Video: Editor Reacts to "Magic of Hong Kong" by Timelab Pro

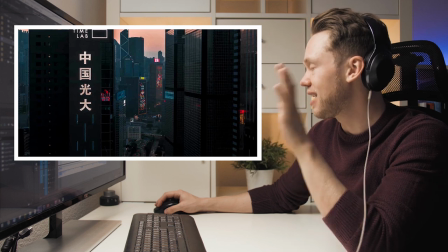So I absolutely understand why that video has 3 million views.
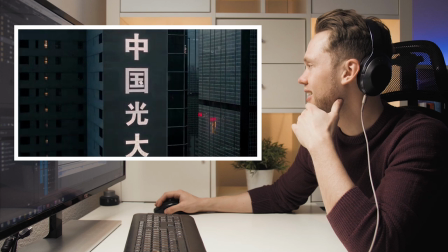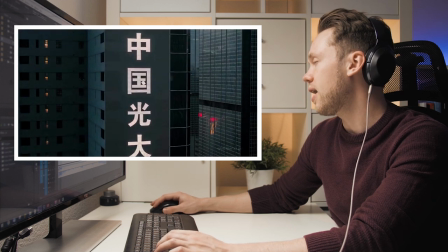Oh, and that was a nice transition. So here they flew past that building. And then when here the other wall comes in, here they masked it out.
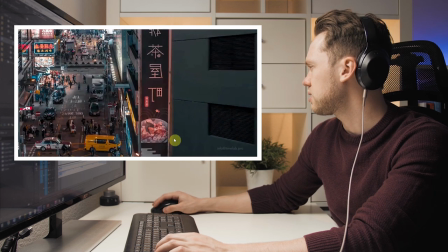And then this is the next shot that's coming behind it. Yeah, it's simply just here's the mask and it's a little bit of a feather here so that the transition is smoothly.
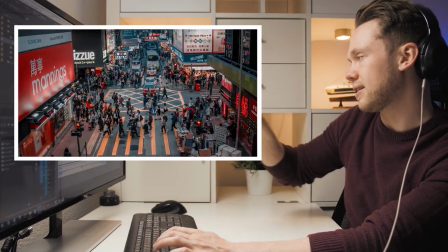And then it goes in the next clip. and also because it had that left voice movement it continues with the left voice movement.
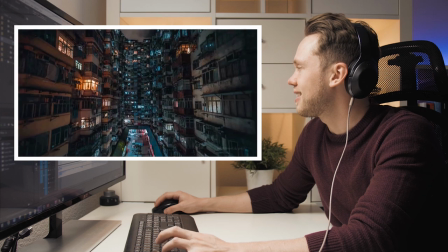Again super cool. Oh that's like this classic thing that in Hong Kong everybody puts in their travel video.
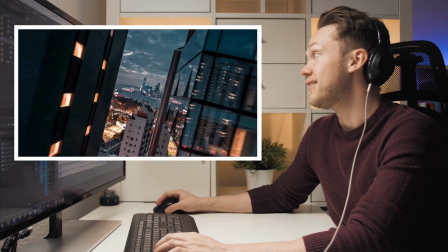But that's a new perspective. That's really nice. Oh and that one is a really epic shot how it's flying between the skyscrapers.
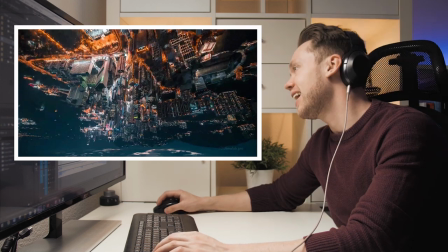And upside down even? Hell yes. Hell yes!
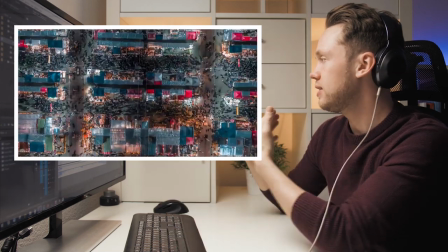Wow there's so many people. And here's a very nice match cut.
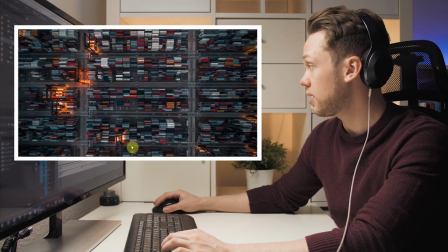So the same movement continues flying upwards and then cut to another shot that has a similar sort of shape in the middle.
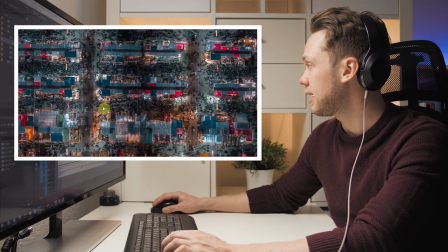So here you see that they're matching these vertical lines of the streets. Very nice.
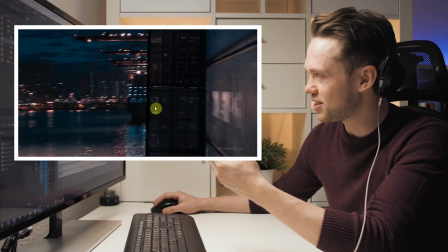With the music and with the kind of mood and so that reminds me of a James Bond movie.
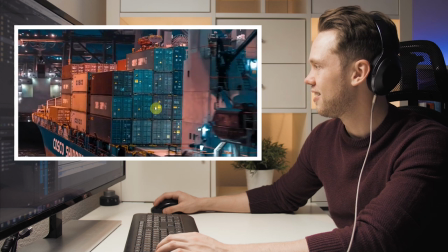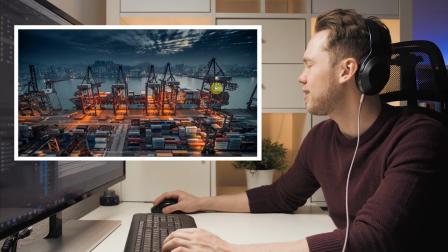Super cool. Again here this looks to me like you would have shot it on a wide-angle photo lens.
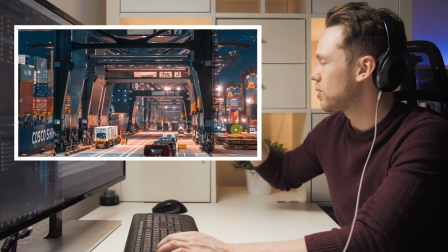The perspective is just very unique. And then of course combining it with the movement. In the editing they're very very good in matching the movement.
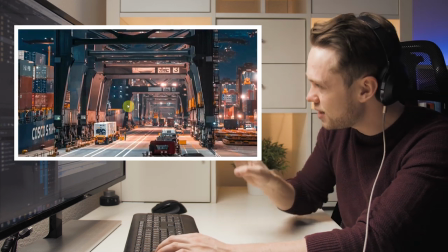So here moving left and slowly down and then the next shot continues that exact movement. That makes it very easy for your eye to follow.
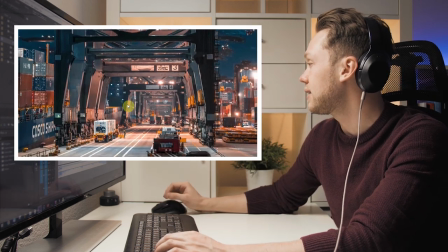And that gets it really engaging for the viewer.
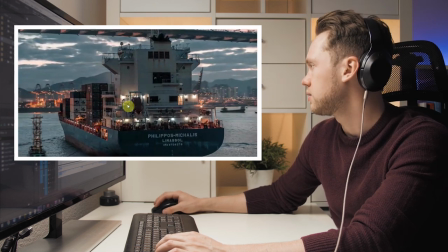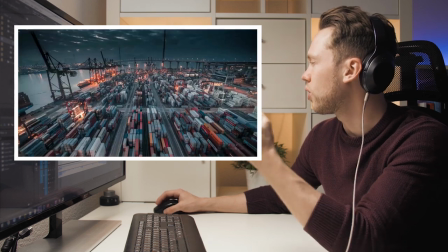Such cool shots. And the color grading with the orange that's popping. Dark teal and all the shadows.
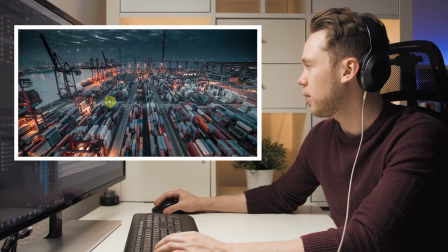And the orange is popping so much.
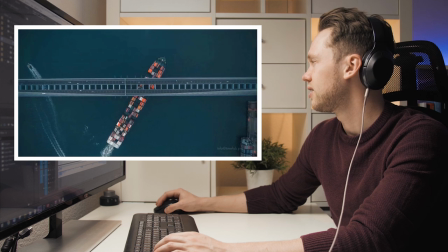Yeah here you see it so much. Oh and that is a cool shot. Again here a lot of attention to symmetry.
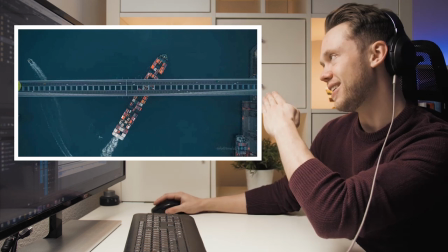So this bridge perfectly cutting the image in half and then it meshes so well with the boat that's going at an angle.
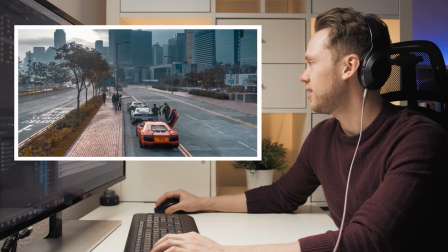So moody with the clouds.
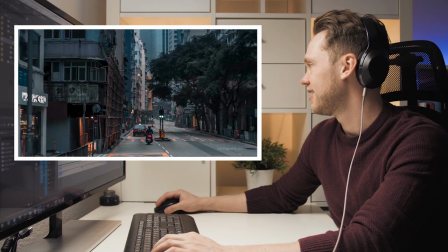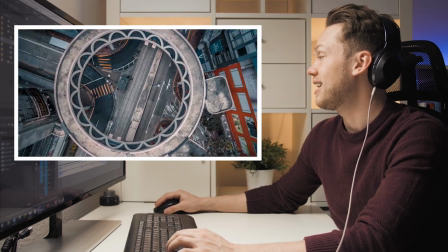That video is really really cool. So when I see that I wish I would be able to get drone shots like this.
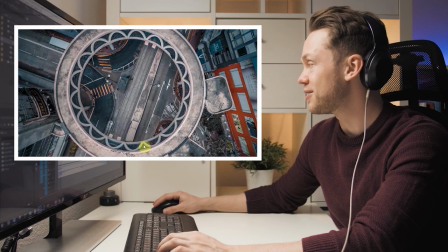Nowhere even close.
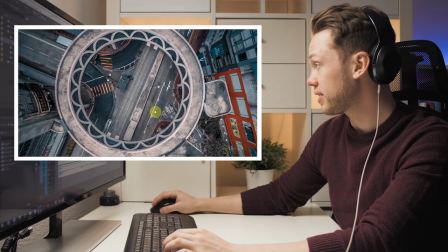This one also super super cool with the rotating movement that matches perfect to having a circle here that it's perfectly centered and slowly rotating out.
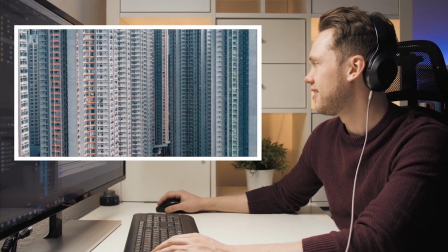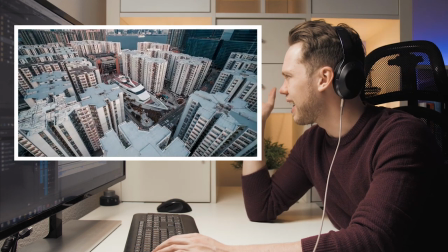The perspectives that they're getting here it's just... what the hell is that a boat in the middle of the... okay I have no idea what that is.
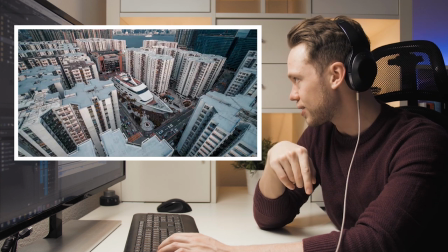Do you know what that is? If you know what that is leave it in the comment. I'm super interested why is there a freaking boat?
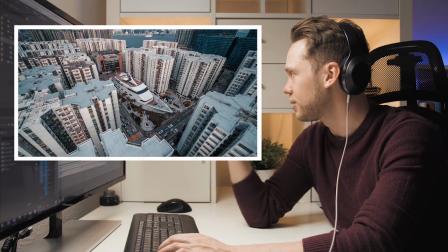Is that like a building that is built like a boat that's how it looks to me but
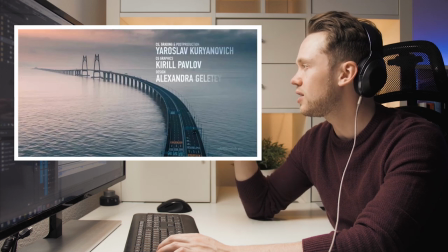as I mentioned before it's like the perspectives are so unique it's so crazy I mean just look at that shot that's so so so cool so I'm massively massively impressed by that video what they've created here is an absolute masterpiece so if you haven't checked the video then you definitely go to their
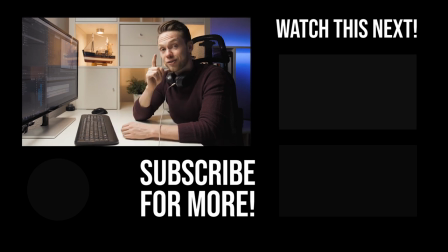channel because this was absolutely stunning so thanks for those of you who've been suggesting this one if you enjoyed the series then I'd be excited if you leave a like and subscribe to the channel also there's a playlist over there where you can find lots more of these reaction videos.
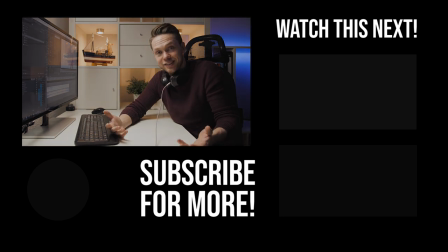And I'd say until next time.